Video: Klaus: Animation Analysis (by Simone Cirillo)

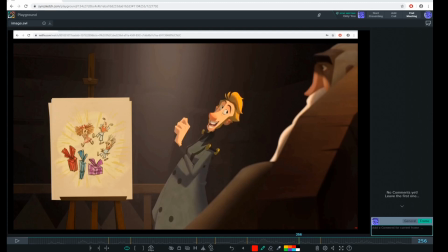[0:00]
Hey guys, this is Alessandro. Welcome back to my channel. Today I'm coming with a different video, and this is animation analysis for Klaus. I don't know if you guys have the chance to watch it. This is an amazing Christmas 2D animation movie that you can find on Netflix.
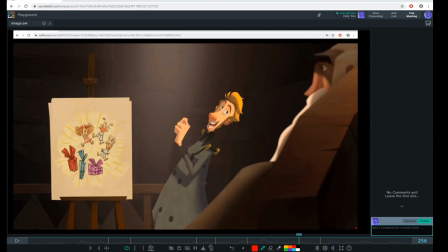[0:16]
If you guys still didn't take a look at the movie, definitely go and check it out because it's really awesome. And I am a big fan of 2D animation. I strongly believe, even though we are 3D animator, go back and study from a masterpiece like this one is definitely super important.
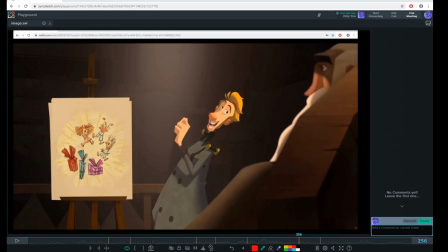[0:35]
There is really a lot to learn, and I decided today to share with you my thought and give more in-depth analysis of a similar sequence. Okay, we will go through more or less main poses and then eventually more in details about the breakdown, flow, arc, squash, stretch.
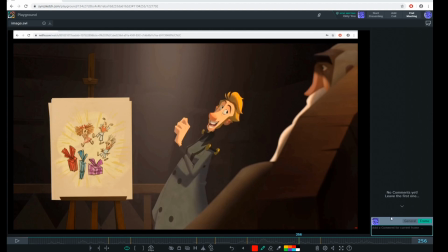[0:55]
Okay, so let's dive into it. I will play first of all the sequence for you guys.
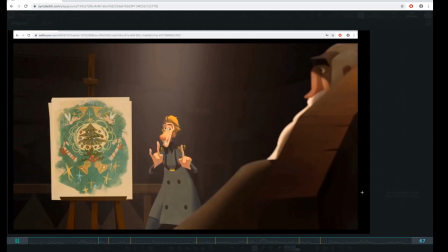[1:02]
There is no audio for copyright reason.
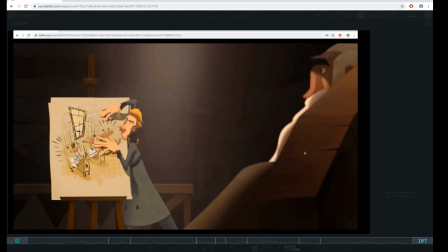[1:04]
Just to give you some context here, there is the character try to pitch to the future Santa Claus the idea of Christmas.
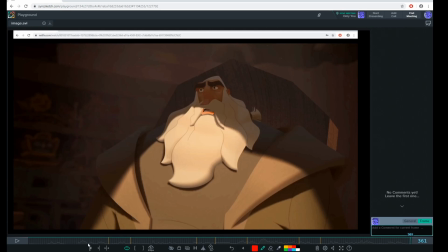[1:11]
Okay, and as you can see, there is a lot of going on in terms of pose, timing, in terms of appeal, which is one of the most important things.
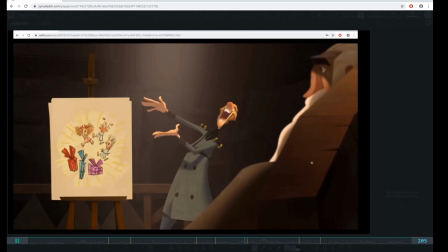[1:20]
So I really like this sequence. I think it's great acting. That really fits the mood of the character.
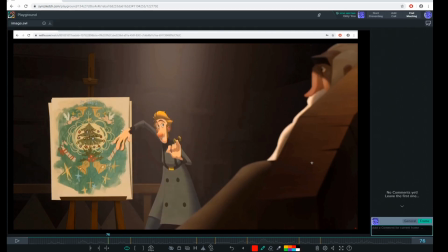[1:26]
And as I mentioned, guys, I want to go first through some of the poses, okay? And what guys I really want you to think about it. I choose this movie because I really love the sense of appeal that those poses has.
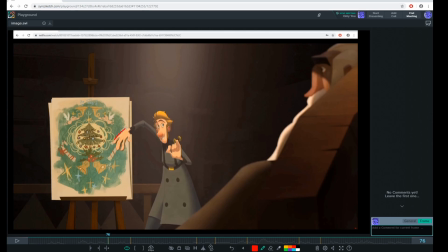[1:41]
I think it's really great example when we think about it. I talk in some of my other tutorial about the line of action. If you can see the line of the arms, how it's going through the whole body until the leg, and same here to the spine.
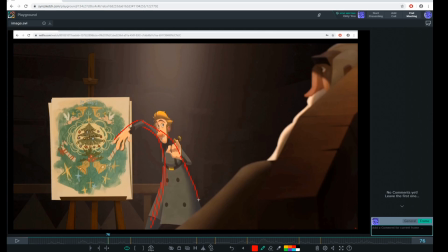[1:56]
See how organic it feels? Okay, it's really nice. Even if you take a look at the arm here, okay, how did this kind of angle it breaks the curve shape here. I think it's really nice, and you can appreciate even the details in the finger.
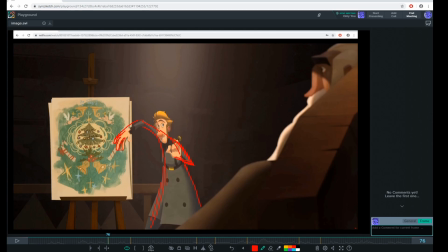[2:16]
You see how there is a space here and those two fingers are grouped together. Okay, something really it's really interesting to study. You see, like actually even into the animation now, they make the pose so simple,
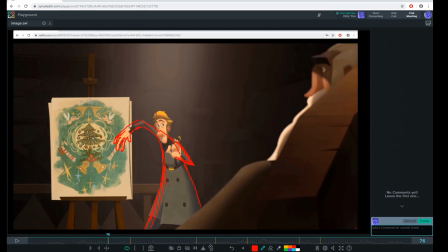[2:30]
and this is one of the most important things that sometimes I feel like is missing in 3D, because especially when you have an acting like this,
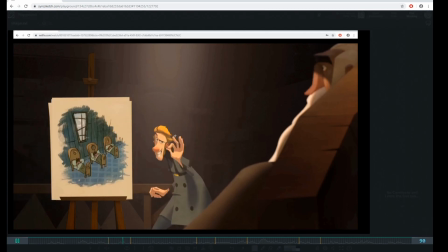[2:38]
as you can see guys, it's really fast and snappy. There is a lot of going on.
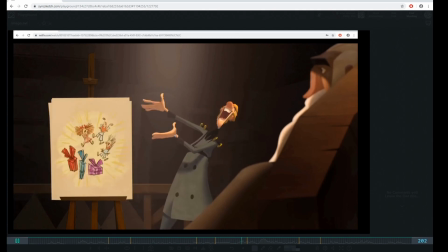[2:41]
You need simple poses in order to read very well when when you're acting.
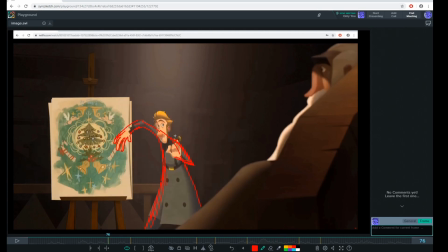[2:47]
It's actually so fast. Okay, so let's go to the next pose. Okay, we see there is not much going on in terms of spine. As you can see, the line of action of the spine is still kind of the same, but you will notice that there is of some form of uh, compression.
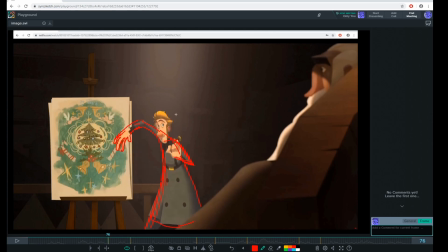[3:07]
Okay, compared from this one. Okay, there is already a bit of squash and stretch, as you can see, right? Okay, so you can see basically the hip going in this direction, and again this time the arms is overlapping,
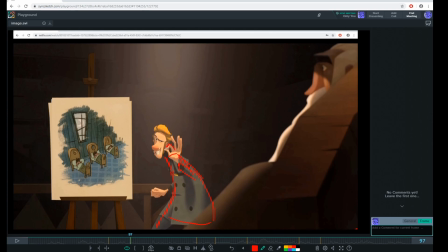[3:25]
okay, through the shape of the body, but as you can see how clearly the silhouette of the hands is visible. Okay, see how it's staged very nicely, these two finger grouped together.
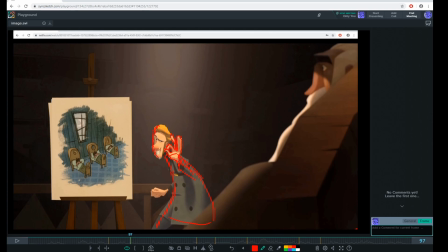[3:40]
Everything is there for a reason. Look at even the head, how it reads perfectly, because there is a lot of negative space around. So you have all the body in this side, okay, on the right side of the screen, and the face clearly on the left side.
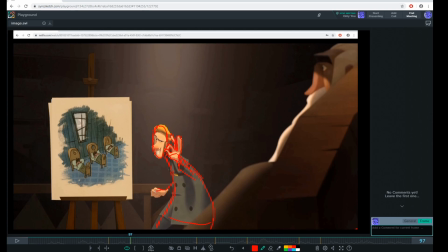[3:58]
Okay, as you can see, uh, it's really nice to see how those things are staged, and I think there is a lot to learn, because you can look at the single pose and see how beautiful it is. Okay,
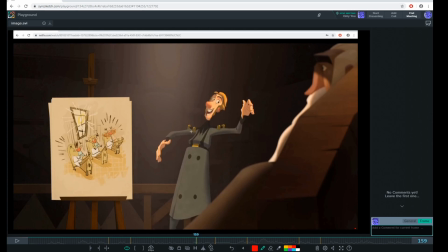[4:12]
this is, for example, is an anticipation. Okay, it's really well done. Again, see how we are going into reverse, okay, for the line of action. And another things I always talk about it, guys, is really important. Look at the shoulder line here, how narrow it is, and how much larger it is.
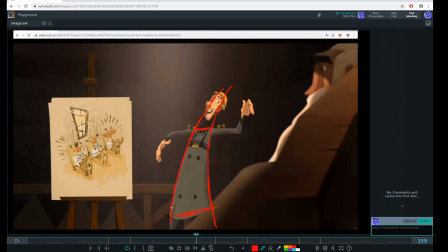[4:30]
You see, like having this kind of shape. I think it's very interesting because it gives some sense of dynamic. It look like there is, it's pointing everything towards this direction. Okay, it makes this line of action much more dynamic.
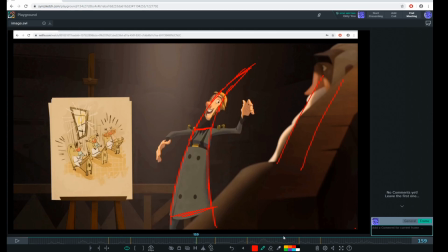[4:45]
Okay, instead of having a parallel line like this. Uh, so definitely something else is worth it to study. And again, Even look at the line of action of the shoulder and the hands.
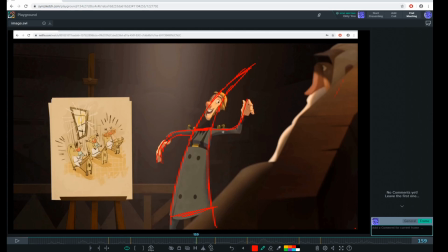[5:04]
Look how everything is connected. Okay, really beautiful. And again, it's same for the leg. Nothing is there randomly. It's everything is done for a reason. And this is another great pose, guys.
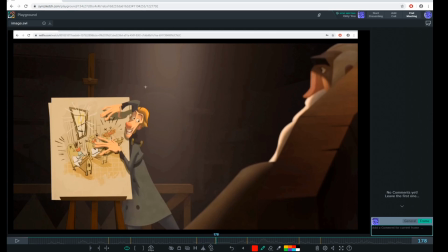[5:21]
Like how it's really interesting to see how the character lean forward and use basically the prop to, to create a new sense of appeal. Look at the physicality. Look at this, how the body it's basically attached to the clipboard here.
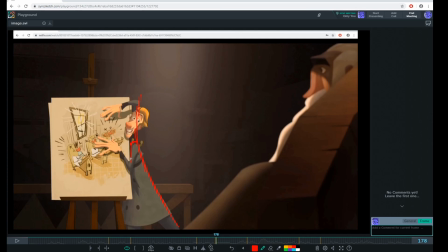[5:40]
How the shoulder it's overlapping a little bit. Okay, and you're having the leg go in this direction, and see how the actually again how it's staged very clearly. Look how these arms is very easy to read.
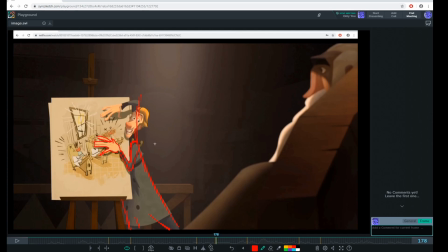[5:55]
Okay, because again you have the overall body on the in this case on the right side, and in this case the arm. Okay, and you see how always talk about an imaginary line, guys, that kind of connect the shoulder.
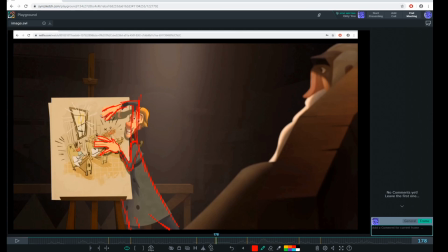[6:11]
Okay, always makes the pose more appealing. It's really amazing. And it is another great pose. It's really funny to watch, and same concept. Okay, see, clear line of action. Okay, the body, not no element that cannot disturb the pose or anything.
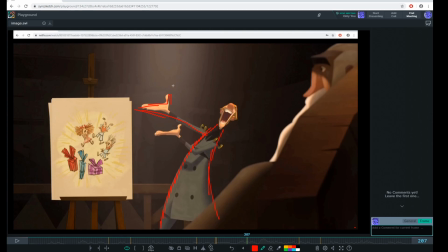[6:31]
And look how clearly the arm are pointing straight to the drawing here. Okay, look where the finger are pointing in this direction here. Okay, it's really nice.
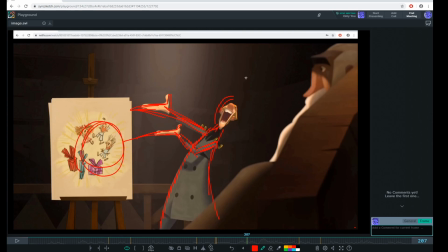[6:52]
And again, you see, like there's a lot of negative space around the face to to read the face expression clearly. Okay, and here we have this other pose that again it's very appealing. See how the overall body kind of support,
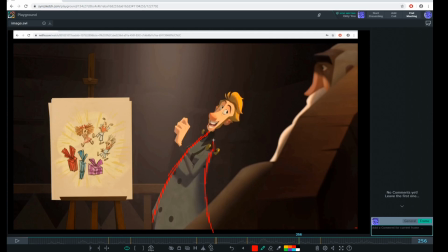[7:10]
and leave a nice negative space here for the face to read. See, the when you do a pose, it's in some cases, in some beat, it's okay to have this kind of strong pose with the arm pointing here on a particular direction, to direct the audience eyes.
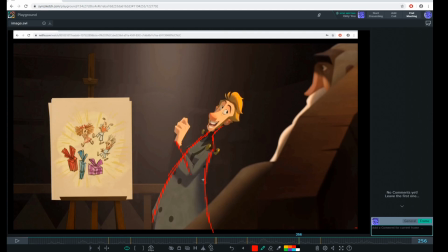[7:30]
In other case, you want the body just gonna be supportive, so you can read clearly the emotion through the face of the character. Okay, and it's nice also to see like the nice silhouette of the body.
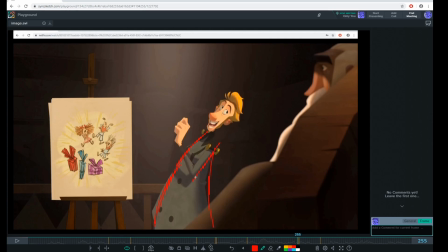[7:47]
Okay, basically break it down by a sharp angle of the elbow. Okay, so that's what's really appealing. Okay, if you have smooth curve everywhere, okay, the design became kind of boring, so it's important to break it down with some sharp edge as well here.
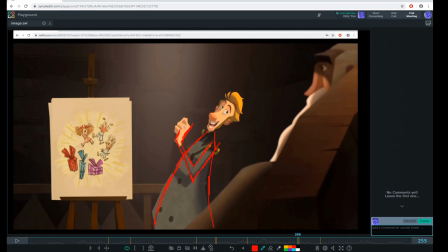[8:07]
Okay,
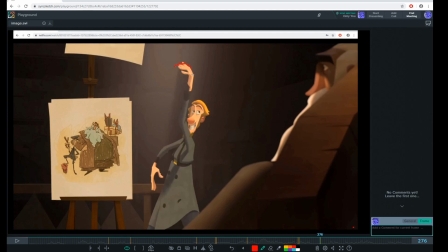[8:12]
and this is another really great pose, another great stretch. I really love this line of action, how creative it is, and well done.